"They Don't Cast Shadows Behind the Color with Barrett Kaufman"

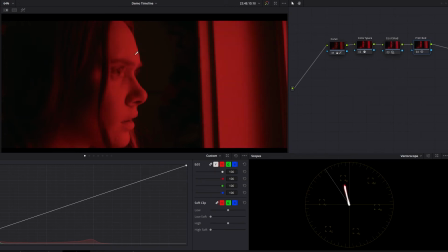4:08 So this right here, as you'll see as I'll enable it, it's starting to bring the red towards a more primary red, or maybe a little bit more of an orangey red. If you look on the vector scope here, you'll see without it, it kind of skews towards magenta, but with it, it lands rock solid on that red line.
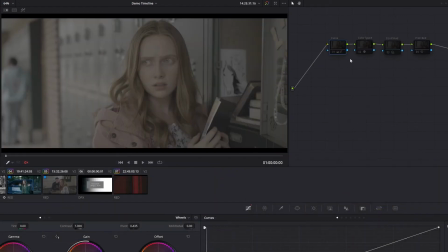4:23 So there we have our 4 core building blocks.
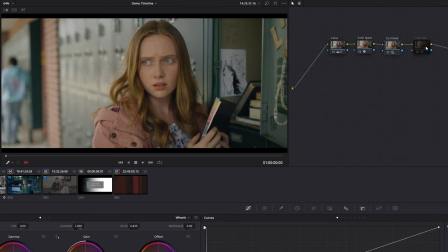4:25 We have our curve, we have our color space adjustment, we have a bit of a Kodak film emulation, and then a tweak for highly saturated reds.
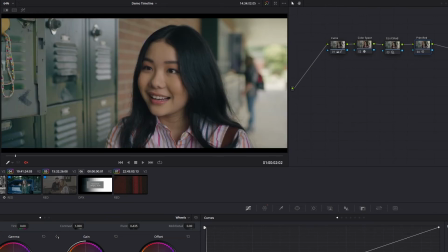4:33 So let's take a look at the scene at the school lockers. Now, although these are 2 separate clips, they are grouped together.
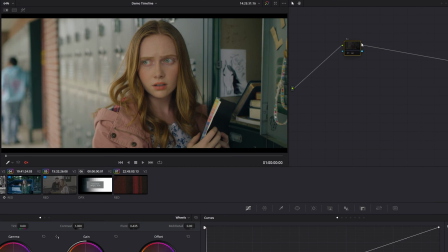4:39 So if we go to our group post clip, we can apply a scene-wide adjustment that will equally apply itself across the scenes. So one of the things we knew we wanted in this scene is a touch more contrast and also to cool it off a little. So let me enable this for you.
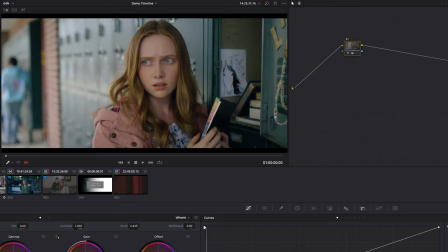4:52 So do you see how we're doing that? We're adding a touch more contrast and then cooling it off a bit. And because it's in the group post clip, it applies to both sides.
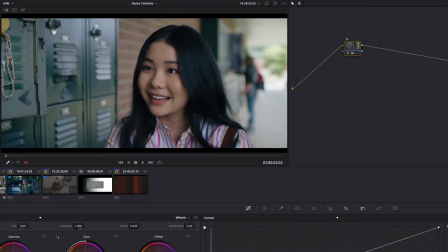5:00 Do you see that? we are getting that grade applied consistently between the two.
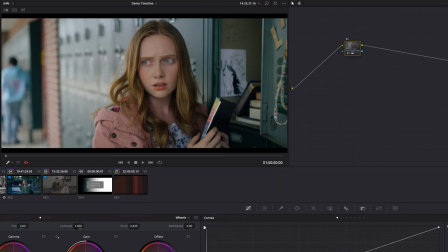5:04 Now, what's totally crazy is at this point, we still have not yet touched any individual clips, and yet we have a really good looking image. This is the power of starting from strong building blocks, then moving to each individual scene, and then tweaking clips.
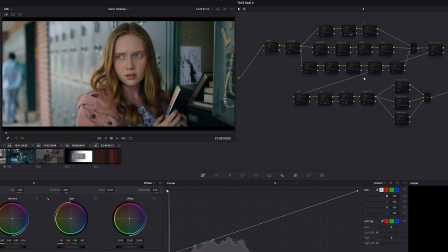5:20 So let's look at our individual tweaks for this shot. Now, although there are a lot of nodes here, this is just a standard node tree, I'm really not using very many of them. Really what we're doing is we're just focusing the light. You see how we're kind of bringing down the left side of the frame, slightly increasing contrast interface.
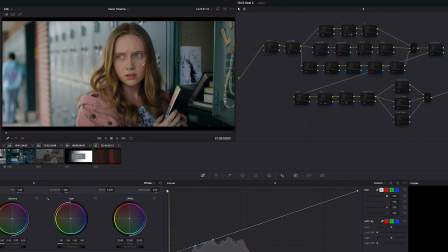5:34 This is a shot-specific adjustment, but very little is actually happening on this individual shot. That is the beauty of looking at a film horizontally, like we're talking about.
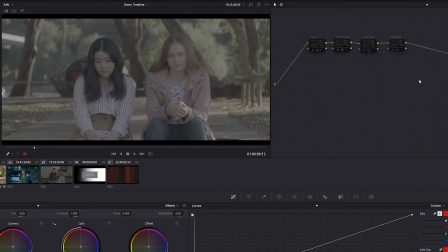5:46 So here's a scene on the sidewalk here. Now you'll notice that our 4 building blocks are already enabled and they're getting us into a really good spot.
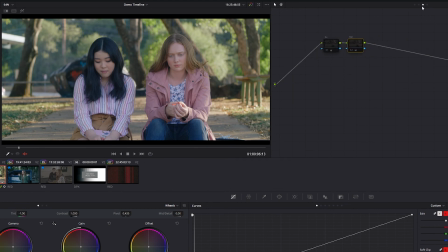5:53 But the question is, what is unique about this scene? Well, wanted a little more warmth to it and a slight tweak of exactly how much contrast we're looking for. But that is our scene-wide tweak. And then on this individual shot, we're doing things like,
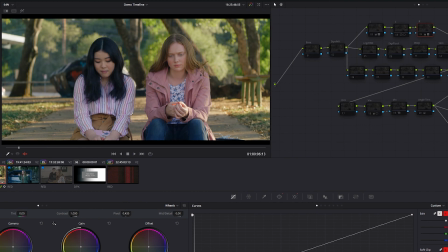6:08 bringing down the sides of the frame, increasing the contrast on the face, and just helping finesse this shot individually.
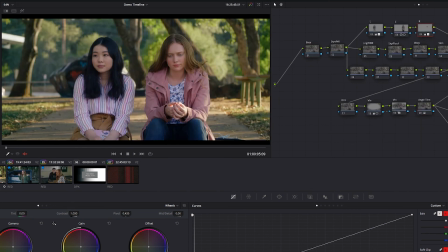6:15 And here's the cool thing. I can skip between different scenes in the film,
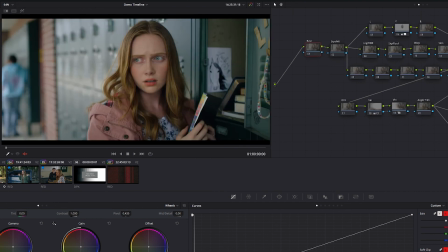6:19 and yet they still feel aesthetically consistent because we concentrated on building good core building blocks. Well, there you go, a behind the scenes of They Don't Cast Shadows. If you like this video, feel free to hit the like button, and I'd love to hear your thoughts in the comments below. Also, if you don't want to miss future videos, subscribe button, notification bell, and you will get them. All right, bye friend.